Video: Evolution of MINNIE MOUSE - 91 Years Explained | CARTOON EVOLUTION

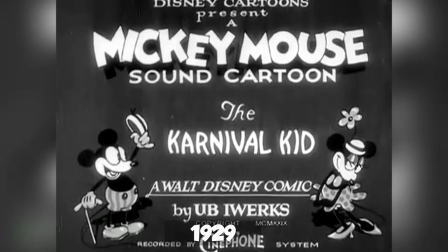In 1929's The Carnival Kid, white gloves were finally introduced to Minnie's design,
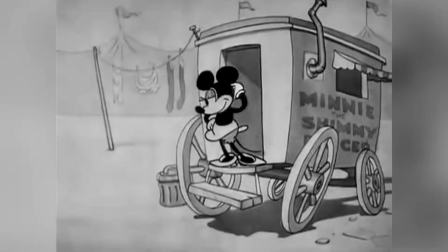after having been introduced to Mickey's two shorts earlier in the Opry House.
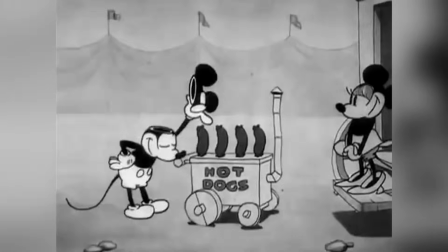By drawing the characters hands in white gloves, it meant that animators could better animate hands.
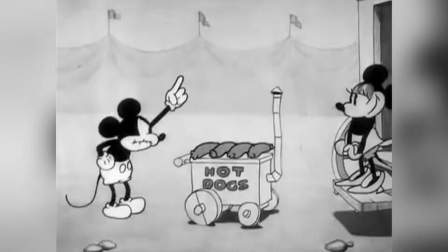Animators found that it was near impossible to draw solid black hands against a solid black body,
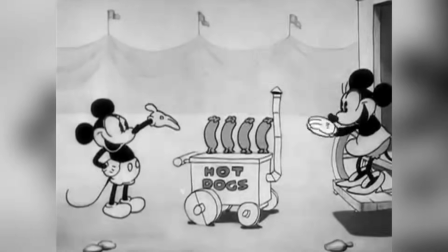and it became noticeable that it was difficult for audiences to distinguish one from the other.
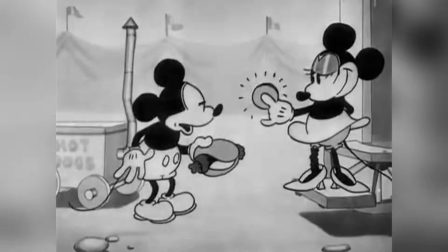It's also said that Walt decided upon the gloves in order to make the characters appear more human,
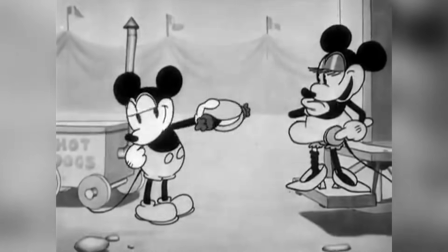thus emphasising their anthropomorphised attributes and giving them a little extra charm.
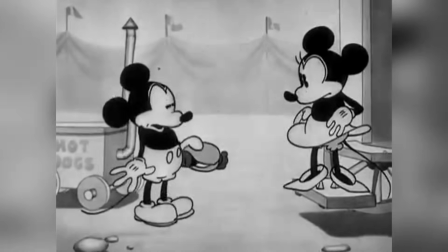Carnival Kid would also see Minnie and Mickey take on their most iconic pie-eye look,
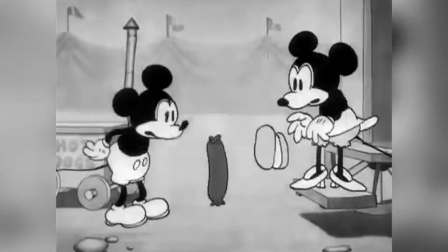which saw them drawn with small triangles in their now large pupils, making them appear as a pie with a slice taken out.
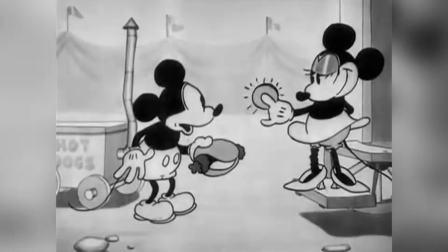The pie-eye design was common in animation of the 1920s and 1930s and was used to depict
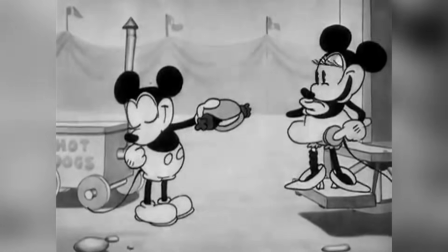light reflection. which wasn't really possible in any other way until the introduction of color animation.
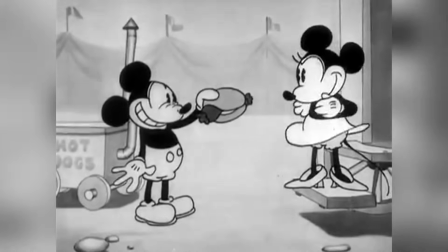Pie eyes also helped add a new life and expression to cartoon characters, and definitely gave Minnie a more emotive look.
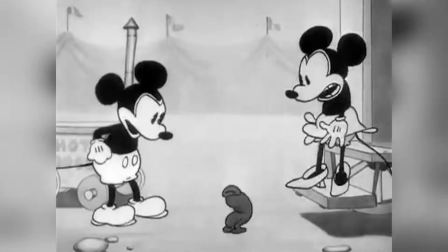Minnie and Mickey would appear with pie eyes on and off until Disney discontinued its use in 1932.
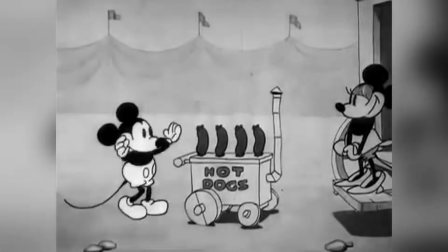Along with the pie eyes, the characters would be drawn with eyebrows, and Minnie's eyelids would appear to be drawn with a reflective eyeshadow.
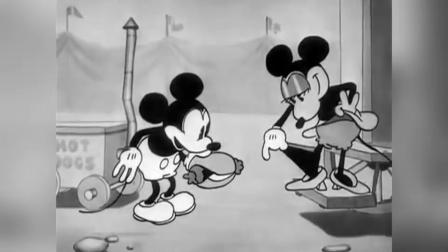In the short, Minnie is also revealed to be wearing black stockings, another hallmark of the classic flapper look.
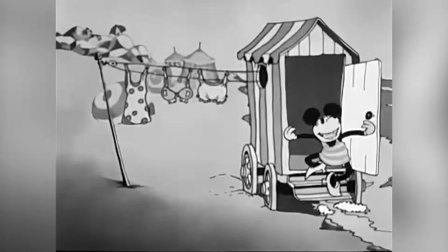1929's Wild Waves would see Minnie appear in a themed costume for the very first time,
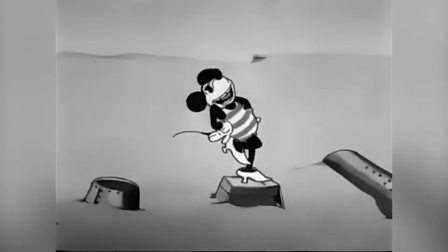wearing a classic 1920s striped bikini, synonymous with the flapper girls of the era, and a small throwback to her design origins.
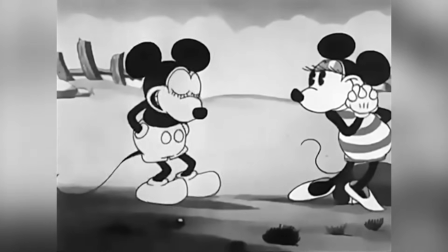Minnie would occasionally appear in themed costumes throughout the shorts series, solidifying her as a fashionista.
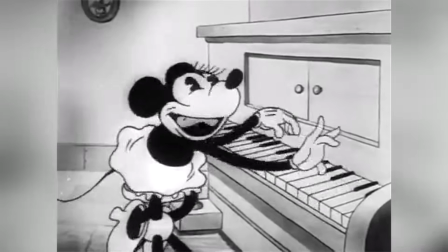From this moment on, Minnie would regularly appear in shorts without her bowler hat, that what would still remain a staple of her design for years onwards,
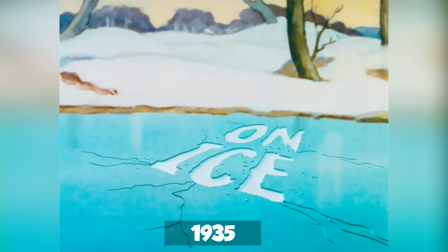appearing in most of the shorts of the 1930s. In 1935's On Ice, Minnie would appear on screen in colour for the very first time,
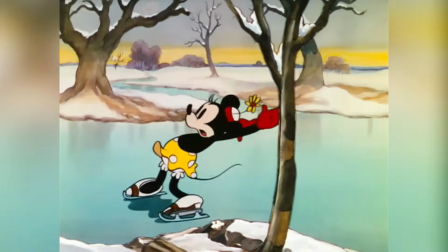and would also appear in her polka dot dress for the first time during a short.
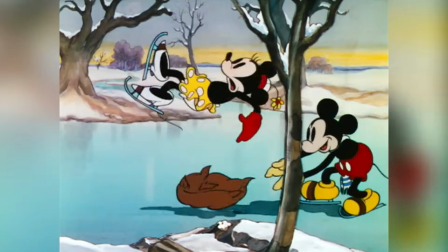In this short only, her dress was seen to be yellow, and her bowler hat was seen to be red, its most iconic colour.
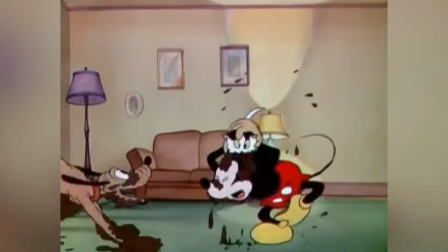In the previous short, Pluto's Judgment Day, in which Minnie did not appear, Mickey had undergone a fundamental redesign,
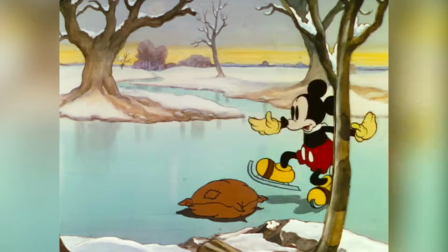one which would become the standard design going forward. Because Minnie had followed Mickey's lead right from the start, she once again followed suit.
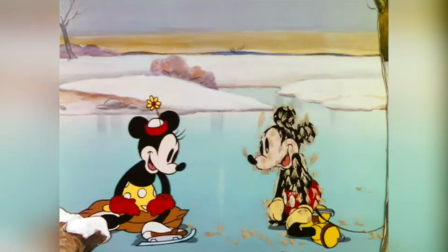In On Ice, Minnie was debuted in her brand new redesign.
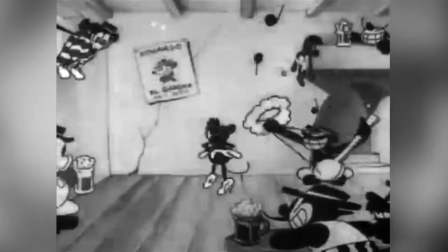Where she previously had an asymmetrical design and was drawn with rubber hose style animation, which allowed for unrealistic movements,
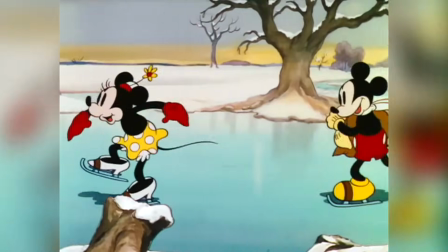she now had a pear-shaped body, allowing animators to employ squash and stretch animation techniques,
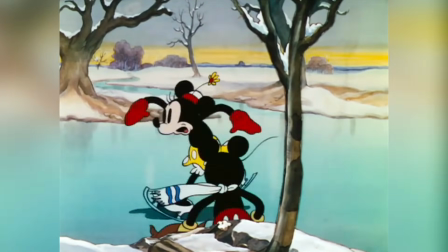giving her the ability to move more freely and realistically as if she had real weight and could abide by the rules of gravity.
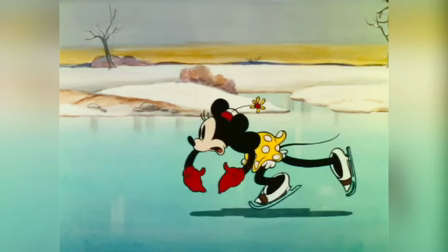The change also allowed Minnie to be drawn in new flexible positions and in a more emotive range of expressions and bodily movements,
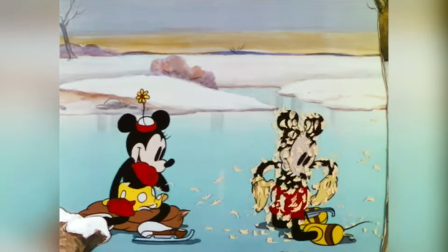giving her a whole new life, personality, and realism.
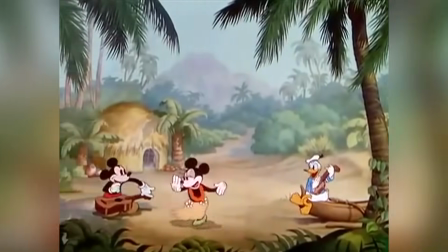What's more important to note here is that when Minnie and Mickey had evolved hand-in-hand over the earliest shorts,
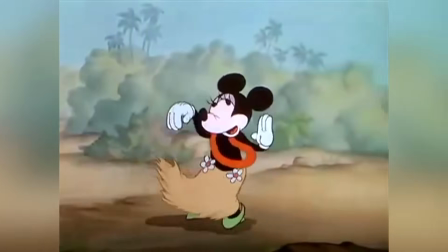Minnie was now falling by the wayside, adapting for the new animation stars that had previously been employed on Mickey,
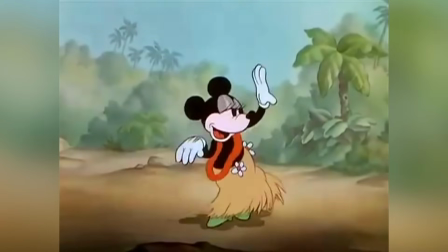incredibly slowly.
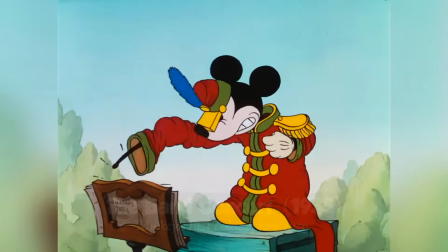Not only was she late to the punch to get her first squash and stretch appearance, but she would debut in color an entire seven shorts after Mickey had.
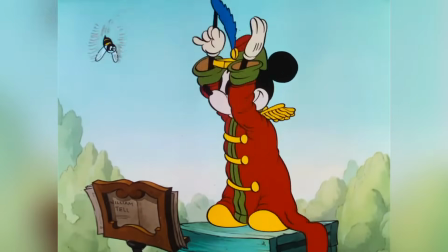And this is for the simple fact that Minnie was no longer being utilized in as many shorts.
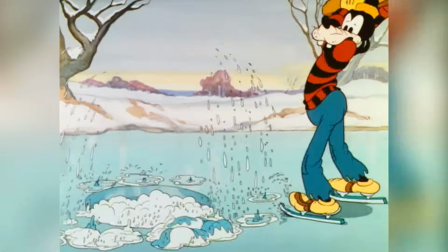The 1930s of course saw the introduction of two new Disney characters, Donald Duck and Goofy.
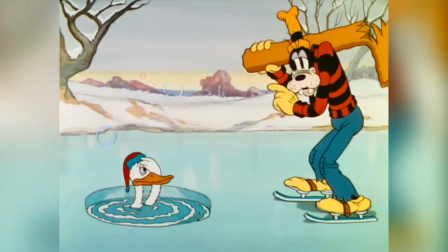And by 1935 the two had become Insurmountably popular with Donald
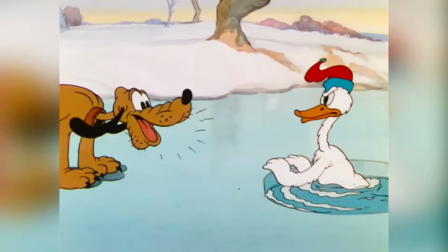in particular now becoming the most popular of all of the Disney characters Even
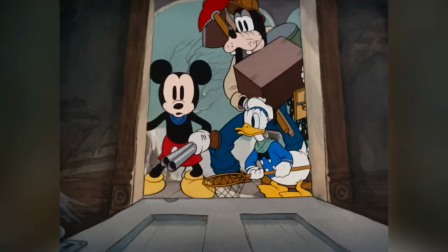Mickey with the popularity of Donald and Goofy Skyrocketing and their many appearances
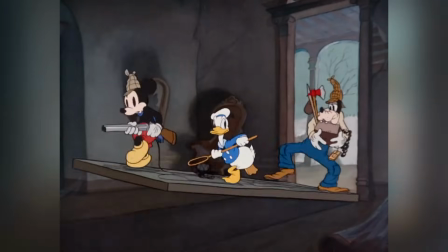in Mickey shorts They were now being utilized in the way Minnie was in the 1920s and
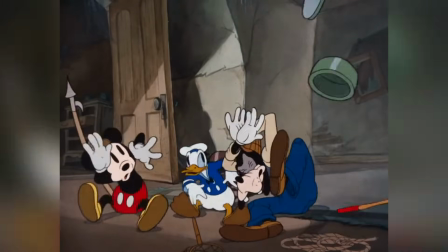early 1930s as the comedic companion and foils of Mickey making Minnie's role somewhat Sadly obsolete
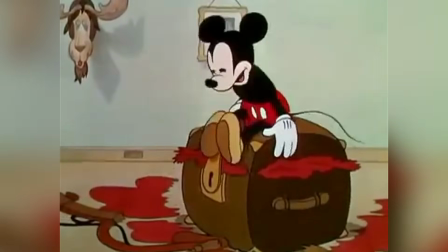while Mickey would appear in an average of seven to nine shorts per year between 1935 and 1937,
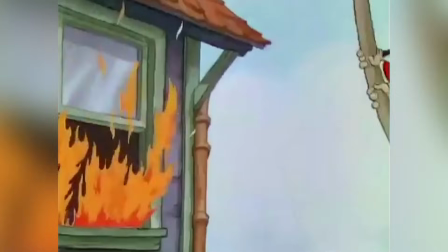Minnie would only appear in one per year. That said, it's also important to note that Mickey was also facing a drop in popularity during these years,
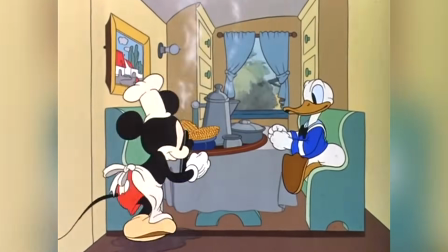and in 1938 appeared in only six shorts, while Donald appeared in 11.
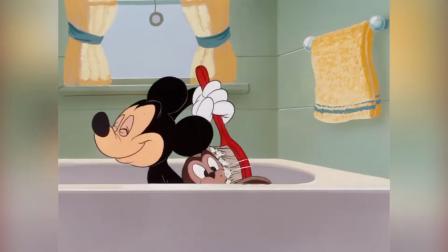This drop in appearances meant that between 1935 and 1953, when Mickey's classic shorts came to an end,
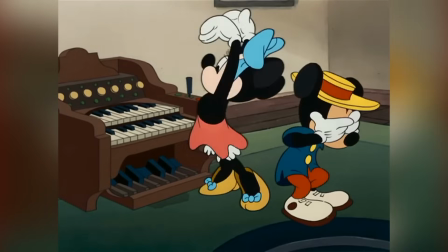Minnie would appear in only 19 more shorts, while Mickey would appear in 1954.
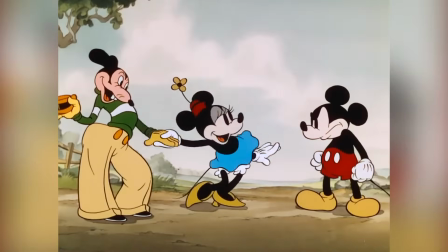That said, in Minnie's next few appearances in the second half of the 1930s, of which there were only seven,
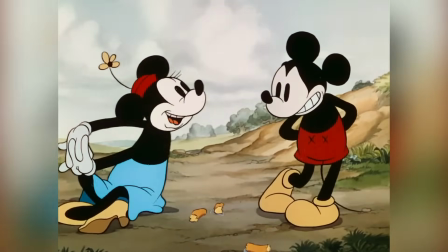she would remain in the same design, but would once again ditch the polka dot dress in favor of a plain dress,
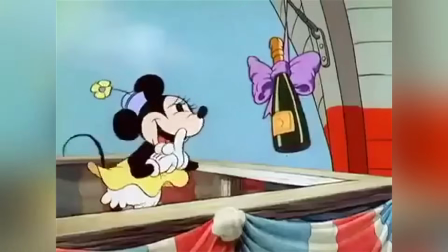usually colored blue, but occasionally shown in different colors.
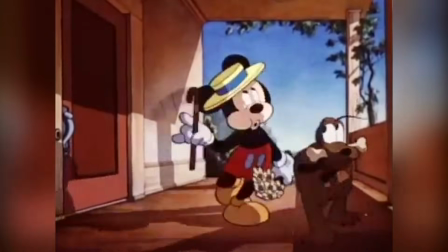By the late 1930s, animator Fred Moore, who was the studio's Mickey specialist, suggested to Walt Disney that Mickey needed yet another modernized redesign.
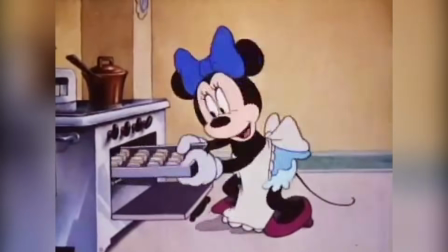Pleased with Moore's proposed ideas, Walt agreed to allow Mickey, and thus also Minnie,
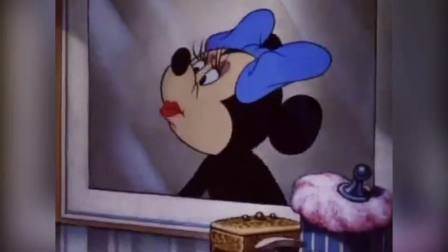to undergo yet another significant evolution, which was debuted in Mickey's Surprise Party.
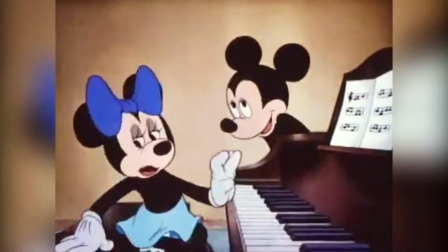Moore, who was also the artist who brought the squash and stretch designs to the studio, now designed Mickey and Minnie in yet another, more expressive and more human way.
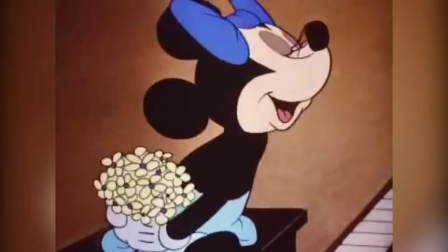This iteration retained Moore's pear-shaped body design, but also gave the characters a larger,
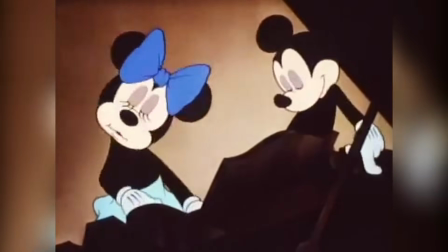more pronounced head and more realistic eyes, once again giving them white eyes with black pupils.
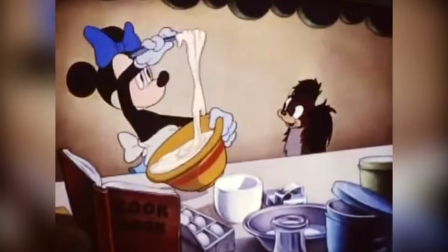Here, Minnie not only looks more human, but she is also cuter and more attractive to audiences.
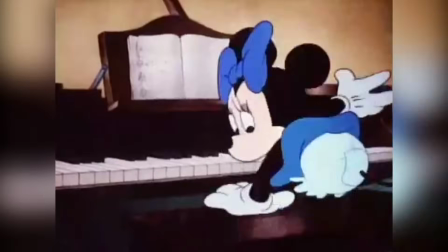Mickey's surprise party is also the first short to debut Minnie's iconic bow,
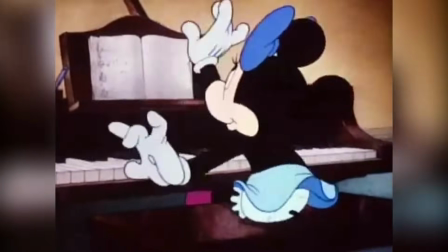which would take place of the now out of style bowler hat and flower, further modernizing the character.
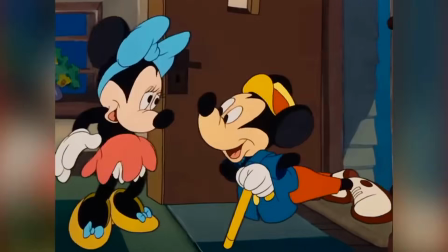Over the next couple of years, Minnie would continue to appear in the same design,
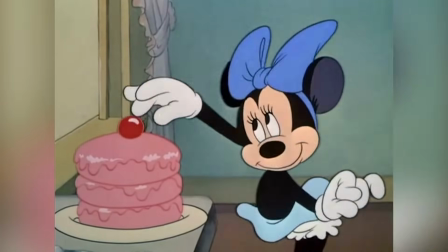though with a couple of different color variations on her dress and shoes, which by this point had also acquired small bows.
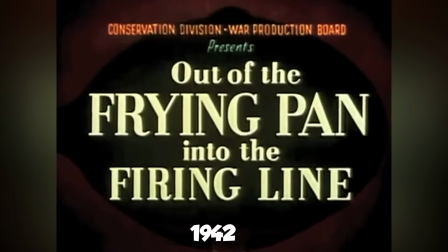By 1942's wartime short, out of the frying pan into the firing line,
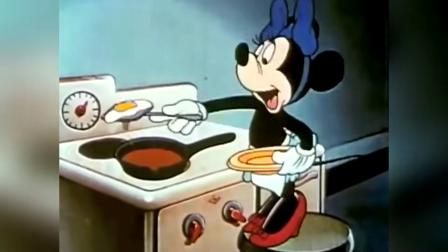animators began depicting Minnie in more casual, domestic clothing and aprons.
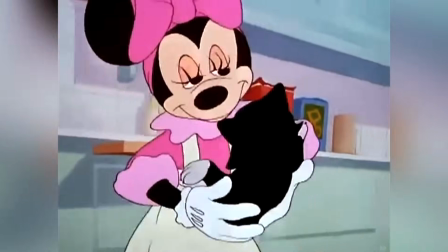In fact, throughout the 1940s and 1950s, Minnie would be depicted as a housewife, rarely being seen outside of the house.
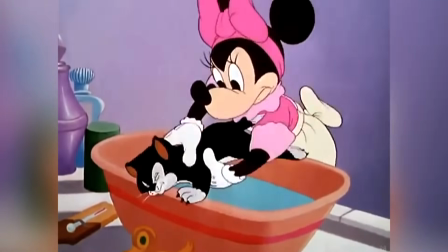Her clothing would even change once more, taking on a more domestic, covered-up, conservative look.
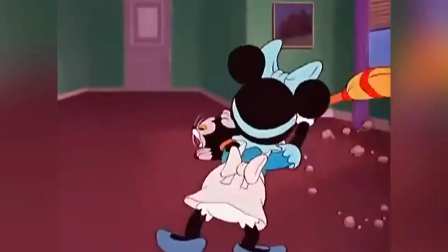It's a pretty shocking and somewhat demeaning thought today,
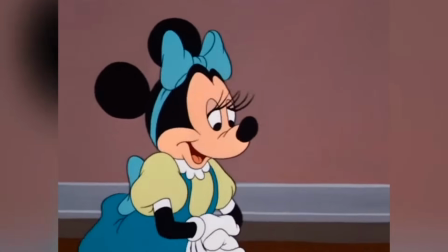But in relation to what was going on socially and politically during this time It's something that would have seemed fairly
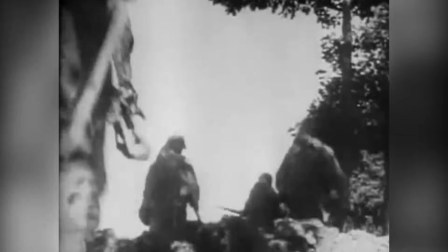conventional and idealistic during wartime while the men were off fighting on the battlefields Many women were confined to the household working harder than ever
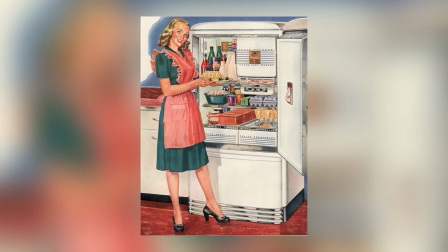to upkeep domestic chores and such a lifestyle would even be Glamorized in the media in relation while Disney sent Donald and Pluto
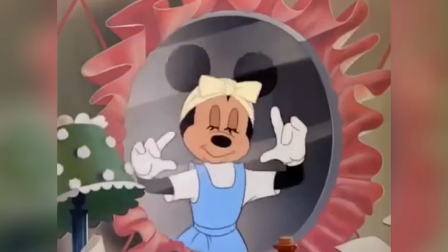off to war and kept Mickey out of the spotlight They made Minnie a domestic goddess and practically kept her confined to the house
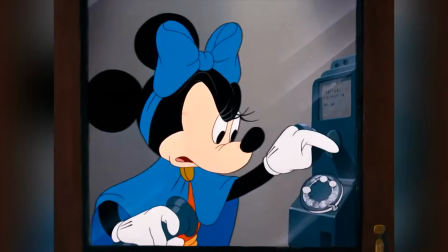1947's Mickey's delayed date would be Minnie's last main appearance in a Mickey Mouse cartoon and one of only three She'd appear in during the 1940s with most
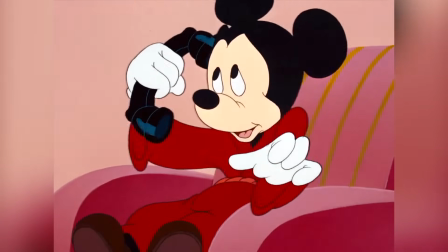of her appearances being in Pluto and Figaro cartoons Pairing her with Mickey's dog Pluto and her own cat Figaro while Minnie would appear in four more
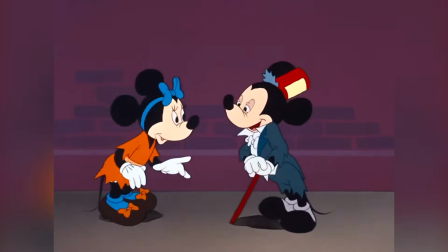classic shorts This would be the last time she would share screen time with Mickey in the classic short series
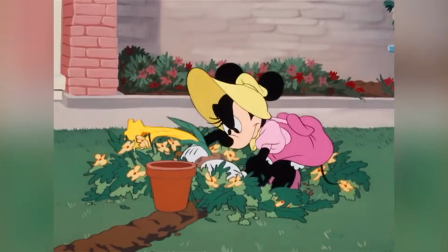1950's Pluto and the Gopher would feature Minnie's final main role in a classic short,
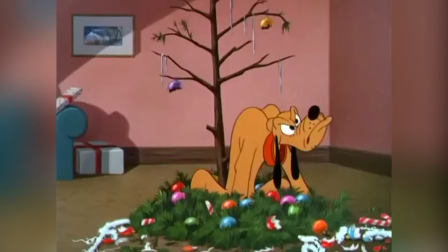while 1953's Pluto's Christmas Tree would mark her final appearance in a three-second cameo.
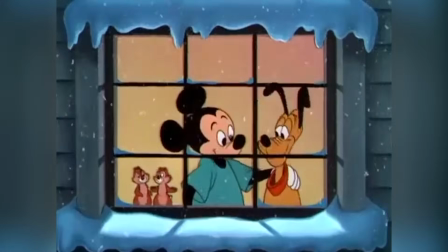Yep, that's it!
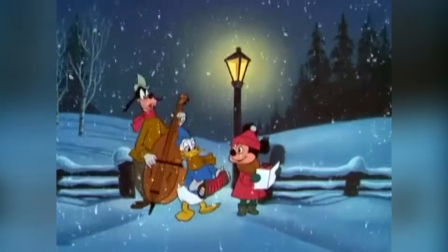Minnie Mouse had started her screen life as the beloved and inseparable female companion of Mickey and had ended it in a fizzle.